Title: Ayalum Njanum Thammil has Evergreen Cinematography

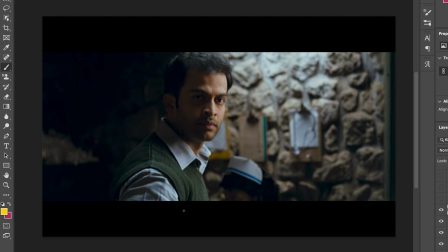489s
Obviously, it's a crazy scene in the film, but this shot is also very, you know, intense when he realizes that you know, the kid he's gonna treat is this guy's daughter. So that's where everything changes, and Jomon T uses this amazing camera movement to sort of push in.
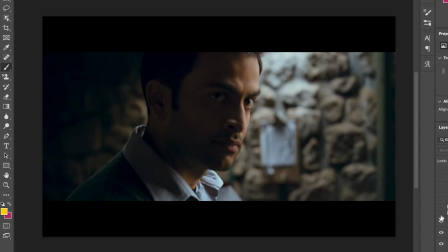508s
So I'm just gonna show that here. So he pushes in from this position to that and ends in here, and it's just crazy how we can feel those emotions, his anger against this man. Again, I'm not gonna spoil a lot. You guys go watch the movie if you guys haven't.
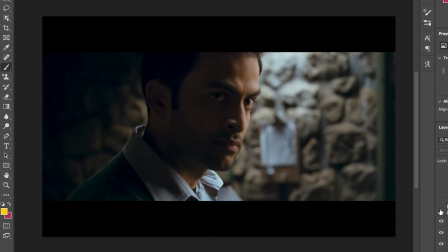524s
I mean, obviously most of you guys have watched it, so it's just intense, this shot, and I just wanted to point that out as well.
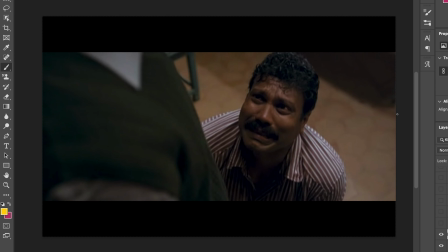531s
I also really just wanted to appreciate how amazing you know, Mani's acting is there in this. You know, obviously rest in peace, he was such a great actor. But yeah, I mean, I just wanted to point out, and this performance, this character and his acting in this film has really stuck with me.
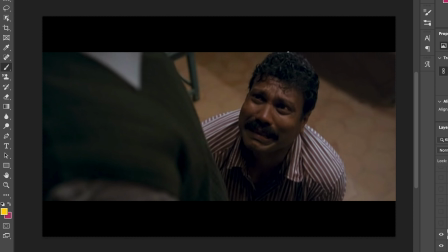551s
And when I think about this actor, this is the performance I think of, and I feel like this his acting is really good in this. So yeah, I mean, amazing.
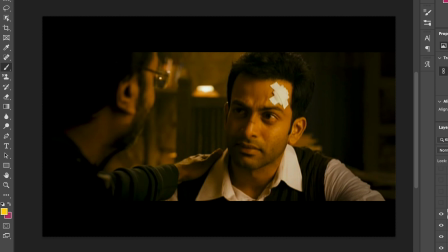562s
So this is one of those shots in the film where, you know, everything is accentuated, everything is more intense. This is the scene after which Dr. Samuel actually goes and lies for you know,
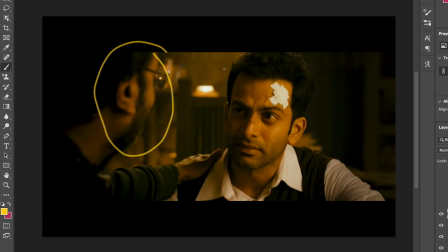576s
or appeals for Dr. Ravi Tharakan, and it's such a emotional scene where they have such a strong bond. And to sort of accentuate and sort of strengthen the scene, you know, there's a lot of color and a lot of saturation given.
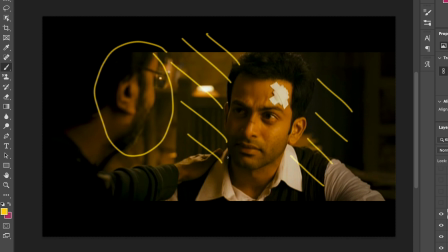590s
The warmth is amazing. Compared to those older muted tones from the previous shots, and I felt like that was really interesting.
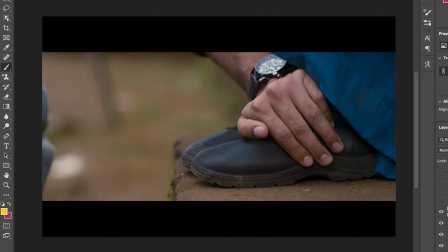599s
this shot, this is amazing. If you show this shot to anyone, any film lover at least, they will know this film is Ayalum Njanum Thammil. It's such a beautiful shot. It's such an iconic shot. And you know what's the best part about this shot? There is no camera movements, no crazy lighting, nothing. That's how simple it is.
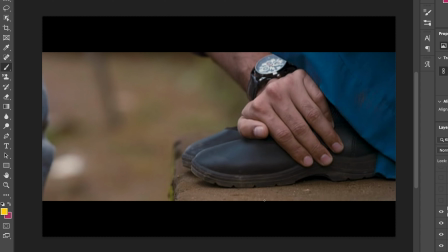618s
If you just have good stories, good performances by actors, your job is way easier. And this is just a proof for that. And it's such a beautiful shot, and it lives in my heart.
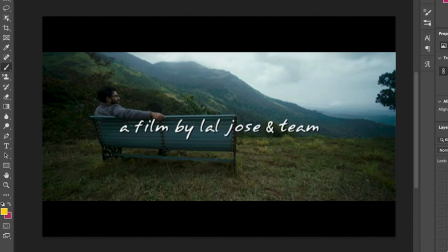632s
It's such a special shot in my heart. So, guys, this is the final shot of the film, and it's just amazing. As we spoke earlier, Monar is a character in this film, and they've taken full advantage of the location.
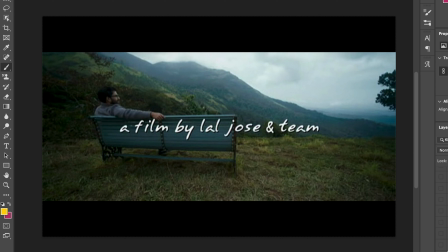648s
It's amazing how they've framed it. They've used this beautiful wide angle lens, and they just finished this shot off. So, that's it for the video, guys. See you next time.